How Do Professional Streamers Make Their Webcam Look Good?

another light if you have another light available if you do not you can use a bounce you can bounce the light from your light source on this side back at your face to get a small fill on your face.
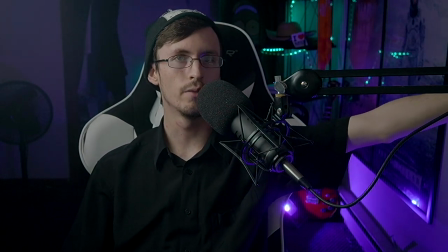20:12 Right over here I have white walls.
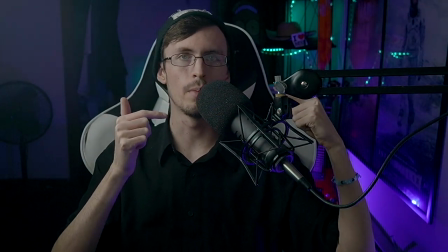20:14 These white walls are bouncing the light back off the wall into my face filling in the shadow side a little bit more.
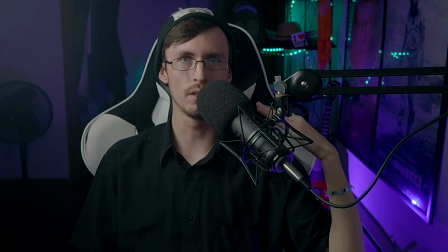20:22 If I did not want this and I wanted my shadow side to be even darker then I could hang something black right here a black curtain
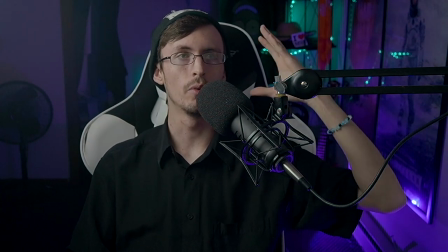20:30 of any kind a black fabric whatever it may be and it'll darken the side of your face or you can hang a bounce or use the white
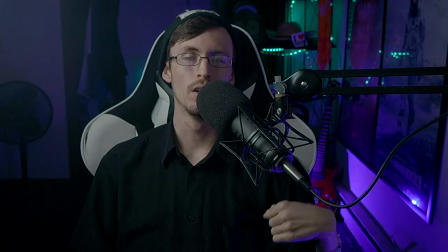20:37 walls whatever it may be and it'll brighten the shadow side of your face it'll that's the fill layer so you have your key light which
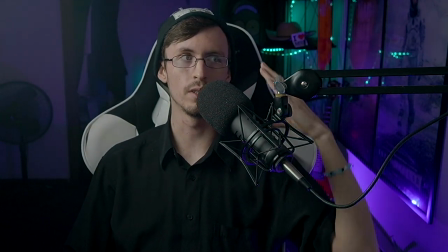20:45 is the main light lighting your scene you have the fill light which is filling the other side of your face and then there's a third light we can
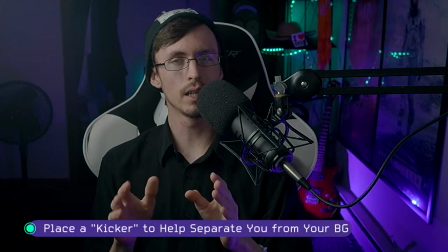20:52 get into the kicker light it literally just defines you from your background
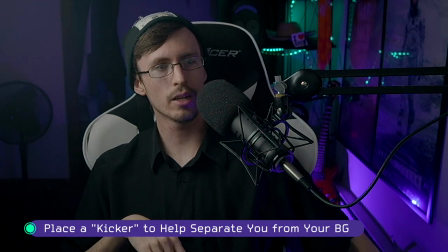20:57 so what's my kicker light right now it's actually the RGBs.
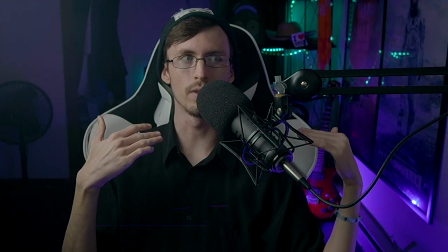21:03 The RGBs are acting as my kicker light right now, so they're kind of multi-purpose.
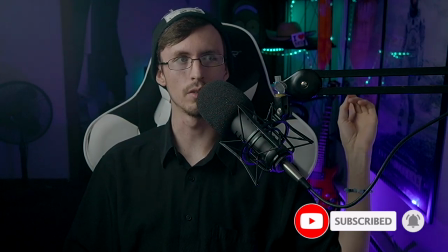21:09 I have them shining the background to get some color in the back, and they're actually spilling onto me.
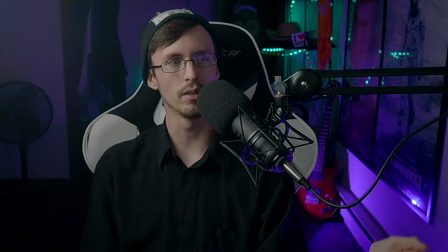21:14 You can see it. You can see it best right here. You can see it on the microphone. That's my kicker.
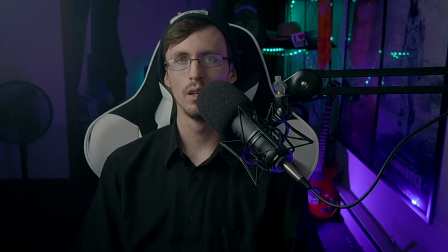21:21 This side of the face, you can see it gets some color from the lighting, and that's kind of how you can tell it's a kicker. It's actually probably a little bit too far to the side the b1 it's almost acting as a
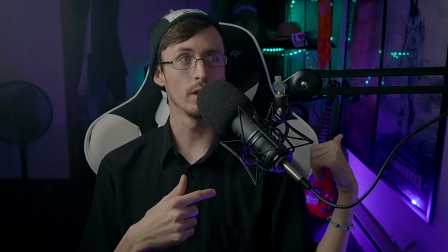21:31 fill it's rough if i really wanted this to be a better kicker i
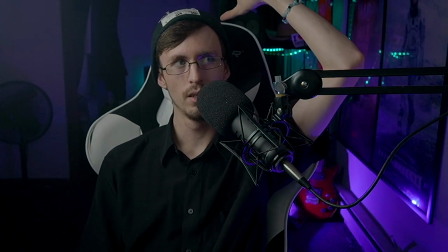21:36 would uh i would get something to actually define my chair
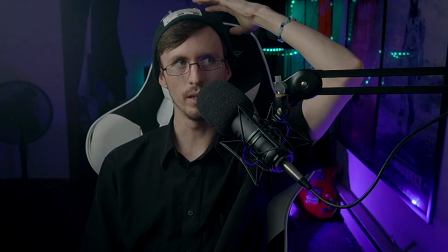21:41 a little better and my head primarily from the background a little
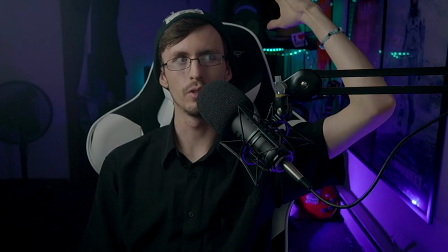21:45 bit more now you don't want it to be overbearing but you want it to be able to separate you from your background so that gigantic cluster is essentially your one light, two light, three light setup. It's all the same whether you have one light or three lights. It just gets more complicated and you get more opportunity to dial in that look that you're looking for.
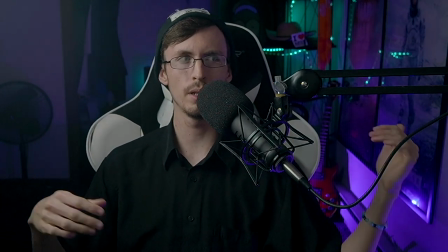22:08 This right now is technically one light. You could push it as being two lights with the background RGBs and
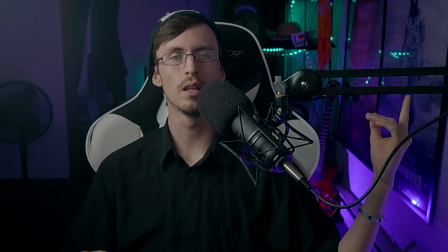22:16 you could push it with being three lights if you the wall as a bounce, even though it's not technically a light.
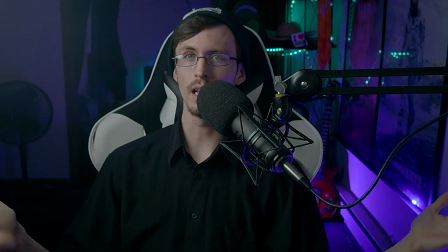22:23 So this is in theory a three light setup, but with one light. It gets complicated. If you have any questions about lighting, then let me know in the comments down below. This is what I know the best out of everything we've talked about here today. Lighting is my specialty. So if you have any questions on it, let me know in the comments down below. Now we're going to get into set dressing, the background and this first point is going to kind of spill in between lighting and set dressing it's
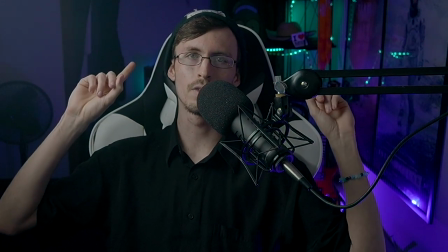22:55 using practical lights to fill the background with color but leaving
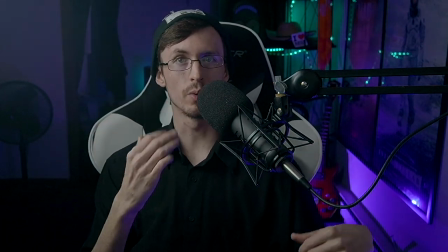23:00 the background dark enough to where you can define yourself and the background kind of falls off
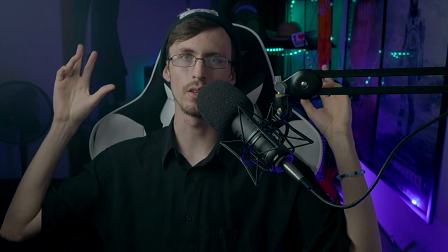23:04 a little bit but not so dark that it's just an empty void you know you have some detail back there so what you want to do is you want to have stuff in the background of your image that are relative to your channel or they are interesting look at but not too detailed
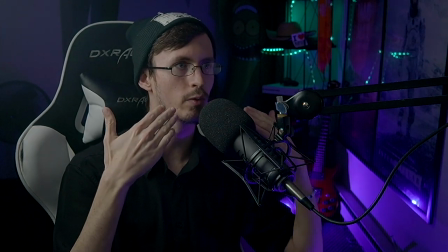23:22 you don't want them to be really really bright because then it's going to it's going to distract people from you from who's important right so as you can see
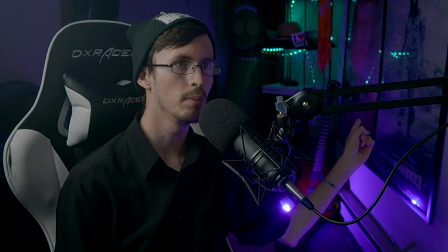23:30 here we've got a couple movie posters now these movie posters are important to me if you know me as a person because i'm trying
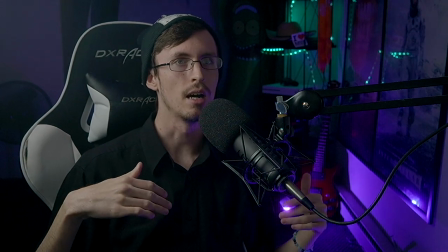23:38 to build a personality brand brand not just a content brand but personality
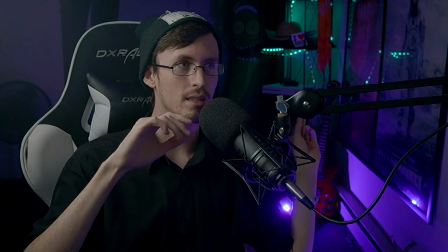23:42 level I've put things in here that define me as a person
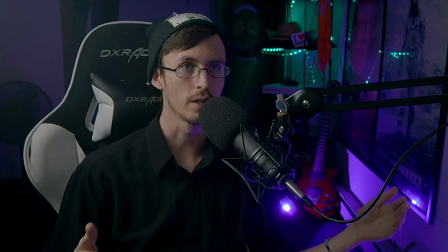23:47 so the movie posters are very important because I have a bachelor's degree in film production like I mentioned earlier I love movies way way too much and these are just a couple of the movie posters that I own the guitar right there that is because I love music I'm listening to it at practically
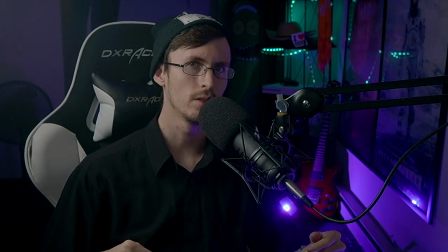24:04 all times of the day alternative rock primarily is my go-to by the way i cannot play that thing by the way and it's missing like two or
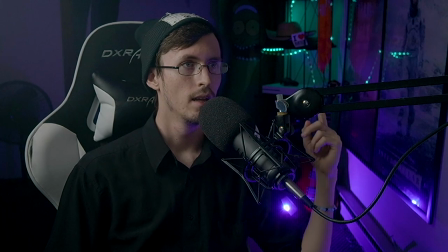24:12 three strings so there's that now we've got uh the pickle
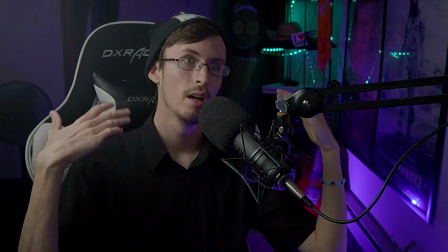24:17 right here this is a six foot inflatable pickle the formal pickle is my channel i think it's pretty self-explanatory also just while we're talking about it just for the fun of things what's up so then we got a cowboy hat because
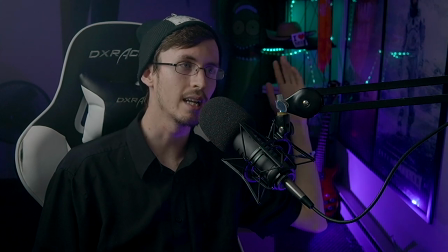24:31 i uh i've actually grew up on a farm a lot of my content is farming related and uh i've actually gone to a lot of rodeos and barrel racing and things like that.
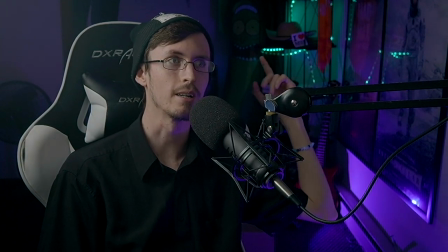24:40 So that is a legitimate cowboy hat of mine. It's one I actually wear and own. Right here is part of my college outfit or whatever you would say.
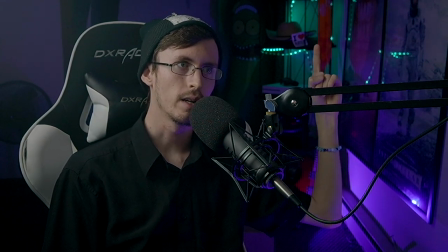24:50 My diploma is actually right above it, but I have that cut off. So right here is my college kind of diploma section is up there.
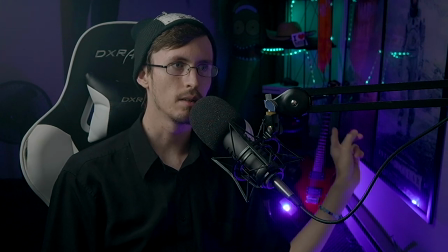24:57 There's also a camera up there. And then we got the Xbox because I do gaming. We have a Logitech wheel because of gaming.
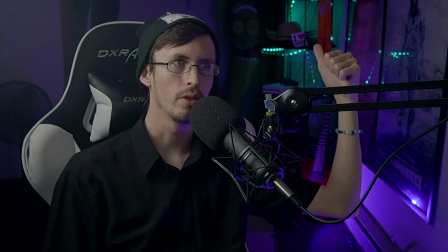25:05 There's actually a PS4 right underneath that cowboy hat with the I Heart Road sticker because I didn't know where to stick it. I love stickers, but I never want to stick them anywhere because I feel like I'll regret that I stuck it there and then I'll never be able to stick it anywhere else. Maybe that's commitment issues. I don't know, but you get the idea. You want to build up your background to be related to your content, to you as a person, depending on what you are shooting for as a content creator. If you're shooting to be a personality brand and make it more towards your personality, if it's more about content it's more about the specific videos or stuff or if it's more about you know tech tips or whatever it may be and it's not personality based then maybe shoot for things related to whatever it is you're reviewing or you're you're doing tutorials on whatever it may be okay i know the last bit of this video was unorganized unplanned and i've rambled but honestly lighting can be so complicated that I didn't want to just script it out and I tried to explain it the simplest I could you have any questions let me know in the comments down below about any of this if you want to see more videos on how to improve your videos or your streams let me know in the comments down below one of the tips I would give you is um actually write a script for some things and maybe do more than one take unlike I am right now. Anyways, guys, that's it for this one. My name is The Formal Pickle. If you enjoyed the content, make sure you give it a big ol' thumbs up. If you want more, click that subscribe button. Let me know what you want to see next time. Also, a couple new desk lights we're going to be reviewing. I'm going to unbox those and review them literally right now. So, check out that video if it's in the queue. Thank you for watching and until next time, I'll see y'all later.